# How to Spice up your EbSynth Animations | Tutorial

I'm just going to show you a little bit more how lights can work in your scene, as well as some camera movement. So for this short, I had some stock footage of monkeys using office equipment that I EbSynthed.
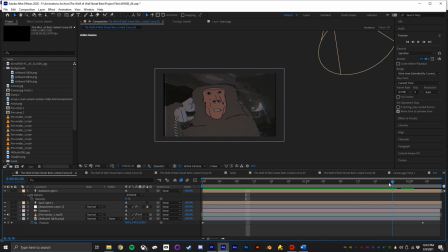4:23 And as you can see, this one had a little bit of camera movement. So despite the background being entirely red in the base footage, I was able to pull a 3D camera track from at least this shot, just because the monkey itself doesn't move a whole lot. In order to do a 3D camera track, you're going to have to bring in the original base footage.
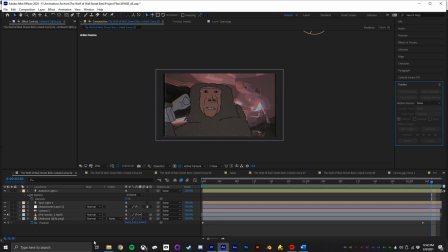4:45 And then you just come over here to Tracker, and you'll click on Track Camera. And then once that's done analyzing, you just click Create Camera right here. And then any layer you set to 3D, you'll have to position it correctly in in Z space.
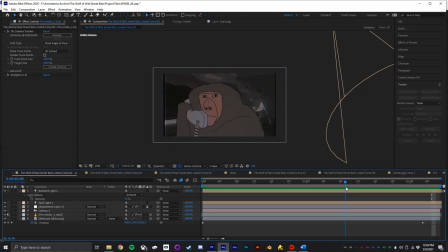5:02 But if it's positioned correctly, it'll move just like the background would. So we have the camera movement.
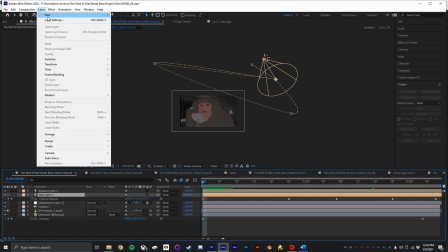5:06 Now what I want to show you is this light here for the alarm. As you can see, I have a spotlight set up right here, which you can just do by going to layer, new,
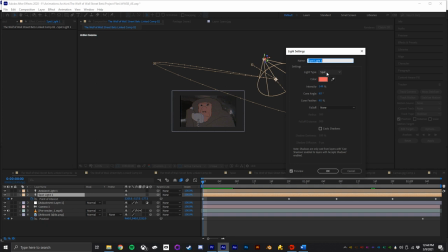5:15 light, and then spot. So I set that to kind of a light red. I didn't want it to be too intense. I have an intensity of 149, the cone angle 63. But again, you can change all these settings based on what you want it to look like.
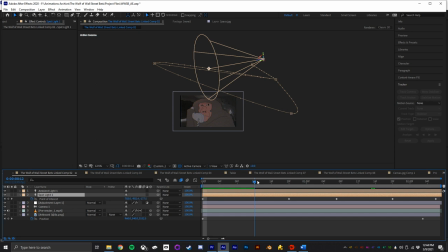5:31 And then I have the point of interest animated to just spin. So then, as you can see, since the background and the monkey are in different layers and they're separated from each other in Z space,
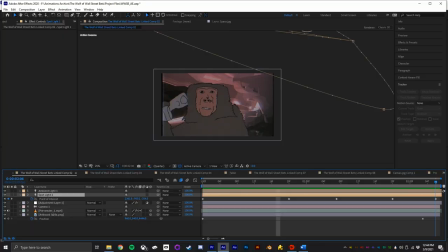5:48 as the light spins, it affects the background first and then comes around and affects just the monkey and then back again to the background, which just gives it a little more depth, which is really cool. Okay, this is from the Lo-Fi Beats animation. So this one's pretty straightforward. There's not really a lot of camera movement, but I did do a couple of things to add depth.
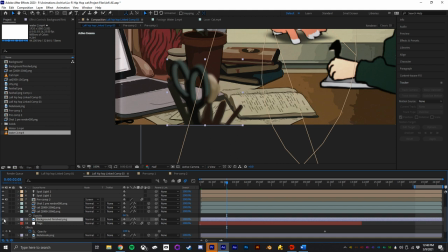6:10 Number one, I masked out this layer up here with the, you know, scissors and paintbrushes,
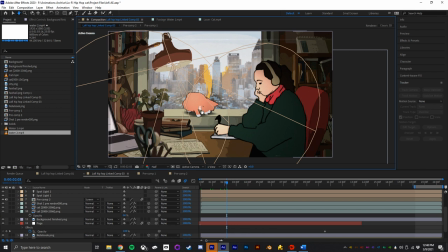6:17 and then I added a blur to it, which just kind of gives it the effect that's closer to the camera and out of focus.
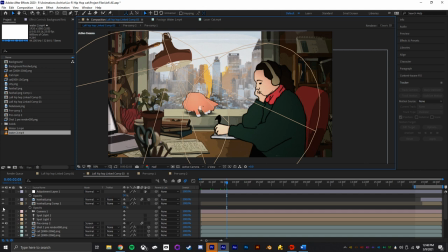6:23 And then I added a couple of lights here coming off of the light bulb from the lamp. Let me turn off the lights just so we can see what it looks like without. So as you can see, it looks fine. It doesn't look bad at all. Adding lights just adds depth and a little bit more finesse to the project.
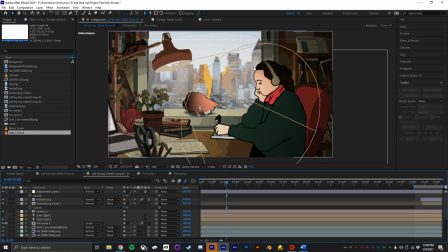6:42 So as you can see, I have this light here that's affecting the girl. It is closer to the lamp. As you can see, it's brighter. And as we move back, it gets a little bit darker, which is how it would look if you were to film it for real. But then I found a problem that the cat in the background has a really, really dark shadow. And that's not how that would look.
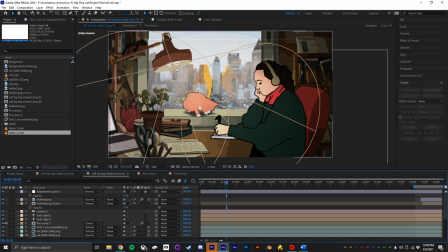7:02 So I just added another light just to aim kind of back a little bit towards the cat. Now, as you can see, the part of the cat that would be closest to the lamp is a bit brighter than the rest of him, which is how that would really look.
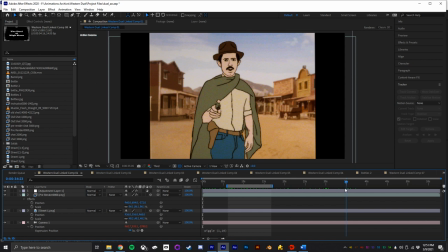7:13 Okay, so I have the dual at high noon open up here in After Effects, and I just wanted to show you the camera shake, which I think turned out really good in this short.
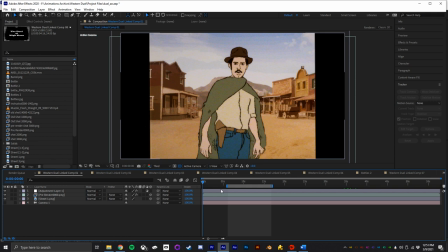7:22 So same thing, let me turn off the camera here. So this is the view without the camera. As you can see, it's locked off, which again is fine, but the camera shake adds a little bit more realism to it. So you just set the layers to 3D and then set up a camera.
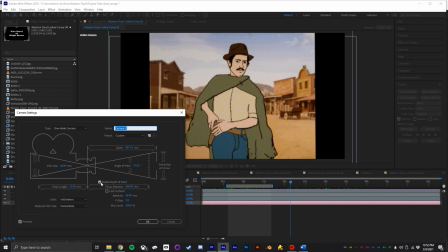7:41 Now, another thing that I did before adding the camera shake is in the camera settings, I went ahead and checked enable depth of field, and you can change the focus distance, which will then allow you to add a little bit of depth of field. So you can make a background out of focus, and to get even more creative, if you had, say, two layers of people EbSynth, maybe you did an over the shoulder shot because you're getting fancy, you could, you know, rack the focus back and forth between the two characters. Whatever.
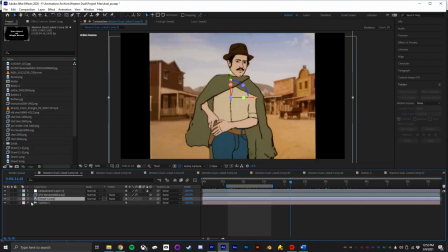8:12 You're creative, you'll figure it out.